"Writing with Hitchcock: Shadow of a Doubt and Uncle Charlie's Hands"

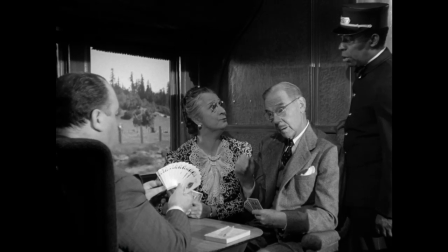4:29 He does the very same thing in Shadow of a Doubt. First, let's take a look at Hitchcock's own cameo holding 13 spades in a game of bridge.
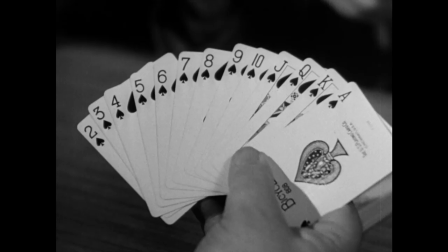4:37 Not quite the deadliest hands in the film, but certainly a tip-off of what's to follow.
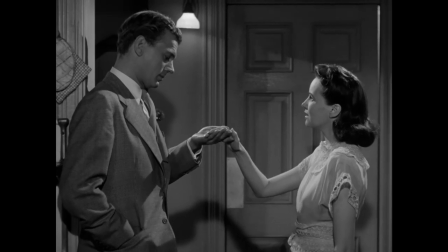4:42 Next we have Uncle Charlie grabbing young Charlie's hands when he gives her the ring that will come back to haunt him later.
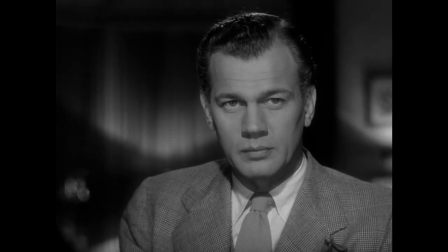4:48 Later in a pair of close-ups, Uncle Charlie's hands are seen knocking over a glass so that young Charlie will not mention the words,
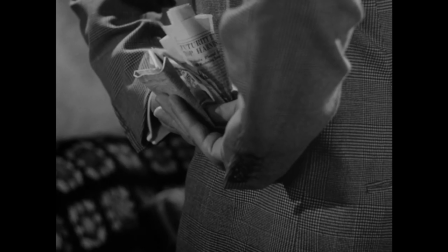4:54 marry widow, and so that he could destroy an incriminating newspaper article.
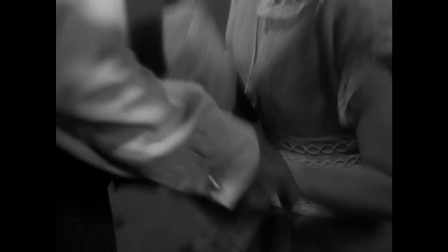4:58 Again, in a scene that mirrors when Uncle Charlie gives young Charlie the ring, he grabs young Charlie's hands when she holds the newspaper clipper.
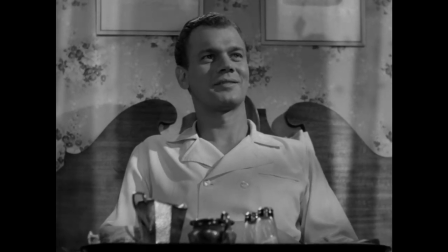5:06 In the scene where Emma Newton tells her brother that two men from the government want to interview the family,
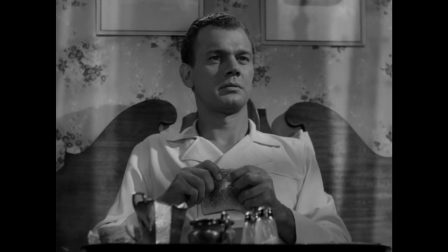5:11 watch Uncle Charlie's hands as young consciously tears apart a slice of toast, almost suggesting that Uncle Charlie has an uncontrollable impulse when it comes to his hands.
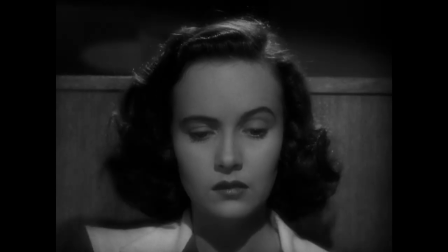5:20 We later see his hands twisting a napkin when he gets agitated as his niece confronts him in the Till 2 bar.
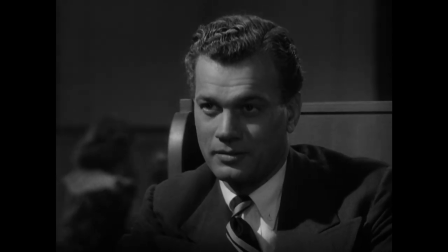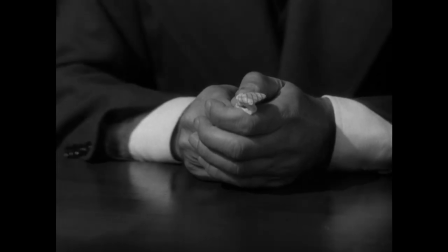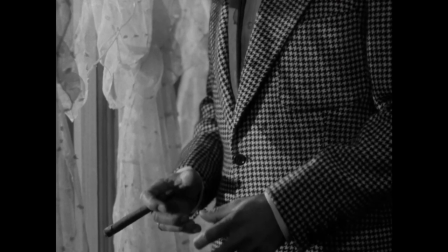5:35 And yet again, when he lets a cigar fall out of his hands as the impulse to kill young Charlie begins to grow within.
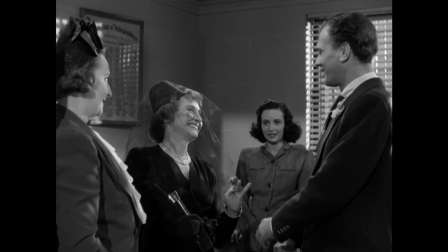5:42 The motif is even carried forward with other characters. As Uncle Charlie flirts with the widow, Mrs. Potter, she fiddles with her wedding ring,
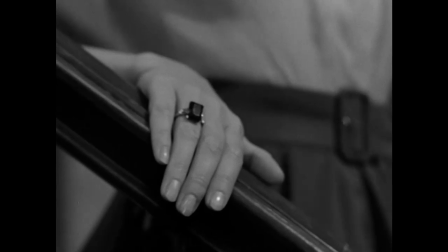5:48 which of course foreshadows the tracking shot to young Charlie's hand, revealing the incriminating ring as it slides down the banister. There are even more references and visuals than that, but clearly you can see why Hitchcock most often cited Shadow of a Doubt as the favorite among his own films. Although he did on occasion mention the trouble with Harry in Rear Window as well. But that's another story. Thanks for watching.